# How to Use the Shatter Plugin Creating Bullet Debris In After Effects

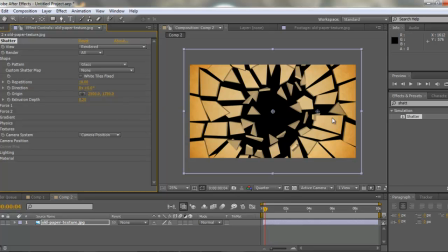(4:04)
Now the repetitions layer is how many of these particles we're going to have. Now the more particles we have, the smaller the particles are going to be.
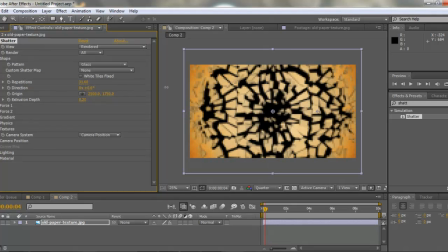(4:14)
So we're going to go ahead and bump that up, and look how many particles you can get. But notice how bogged down my computer is getting. It's because there's so many freaking particles going on. 88 particles more. I want thousands. That'll basically kill your computer.
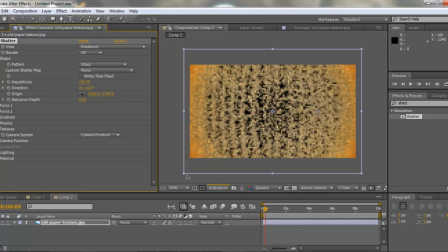(4:33)
Look at that. Look at that. Nobody wants that. Nobody wants that. But anyway, I'm going to bring it back down to 10 just for sheer sake of this tutorial. Alright, we also have the direction of the particles.
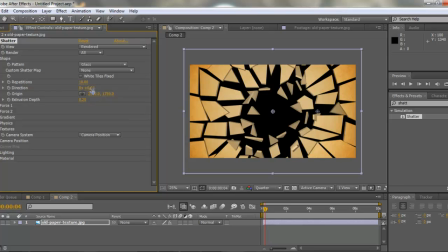(4:45)
We want them to be going out at you You know, I mean, you can move them around like that if it was like a spinny bomb or whatnot, but usually I don't really mess a lot with that.
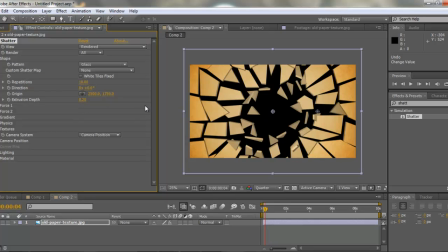(4:56)
Now, the extrusion depth is something I do like to get into. Now, the extrusion depth is how big or thick these particles are. Now, this is at 0.20. You can bring that up all the way to however big you want it, to how look how cheesy it kind of looks,
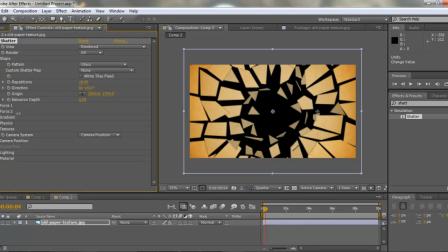(5:13)
but usually I put mine down at a 0.5, 0.10, just give them that really thin kind of glass look. That looks pretty good. All right, now we have our shape done. The force layer basically brings out how big this radius is going to be.
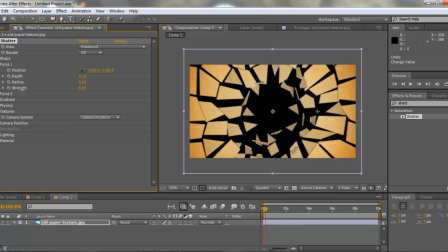(5:32)
So the bigger the radius, the bigger your explosion technically is.
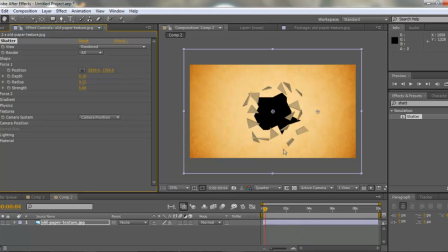(5:37)
So we have this small radius here, which basically just explodes out of one little portion of this little glass wall. Now this is cool. Actually, I'm going to leave that there. I'm just going to go ahead and leave it like that. Just one little explosion out of the wall there.
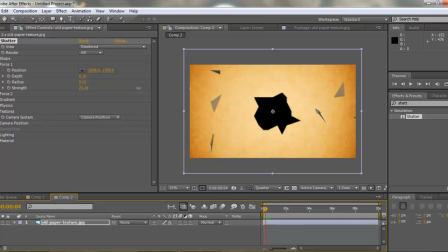(5:58)
And strength, the stronger this is, the further the particles or the glass is going to come out at the camera. So also the faster it's going to be.
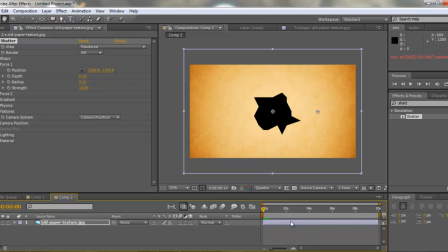(6:11)
So if we're going to manipulate a bullet hole, we have that just flying out, boom, right out at the camera, which is pretty cool. But I'll show you a couple other things that's going to make this look a lot better here in just a minute. Now Force 2, I don't really get into a whole lot just because I don't use it hardly at all.
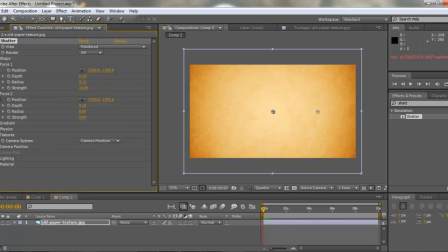(6:29)
Most people will just be using the Force 1, so I'm just going to go ahead and not touch on that. Now the physics layer is a layer I kind of want to do touch a little bit. Now we like to have this as random as possible. That way it's not just really, really geometric, and I don't know.
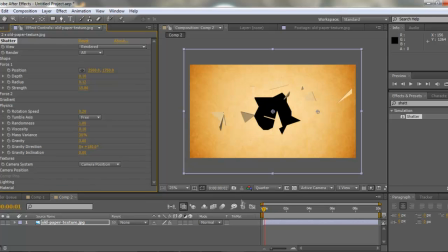(6:52)
The more random, the better I think it usually looks. Just because it's not like things are flying out at you. You want this to be just kind of random. It looks more real that way. Now you also have the rotation speed. You can make them rotate out at you.
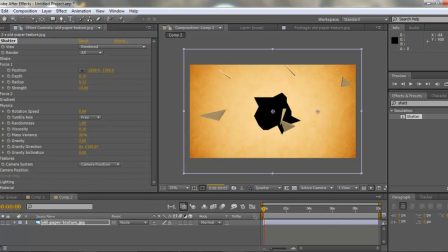(7:10)
You can have them go the other way, or you can just have them kind of just fly out. The viscosity is how much they actually stay intact. So the more viscosity, the not so good. It's kind of like having like an air level
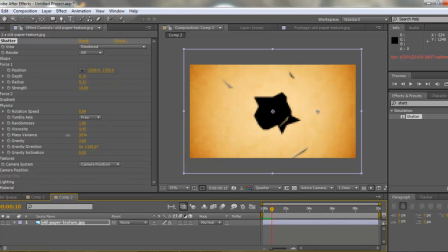(7:30)
that actually tends to stop all the particles. So that's not good at all. I don't like viscosity at all. Mass variance, really not gonna really touch on that. Gravity is how far this or how fast that goes down. Of course, gravity.
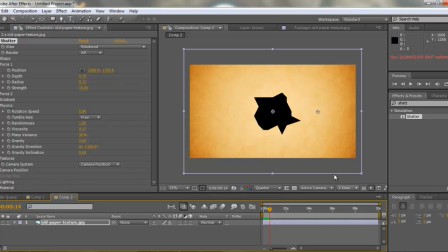(7:47)
Duh. Direction is if the gravity goes down or goes up or goes side to side, depending on where you're wanting it to go. And gravity inclination, that's just more down or more up for that gravity level.
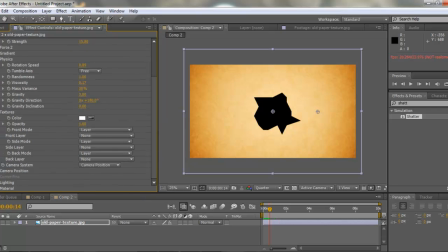(8:02)
Now, textures. You can actually texture each and every little mode of these particles.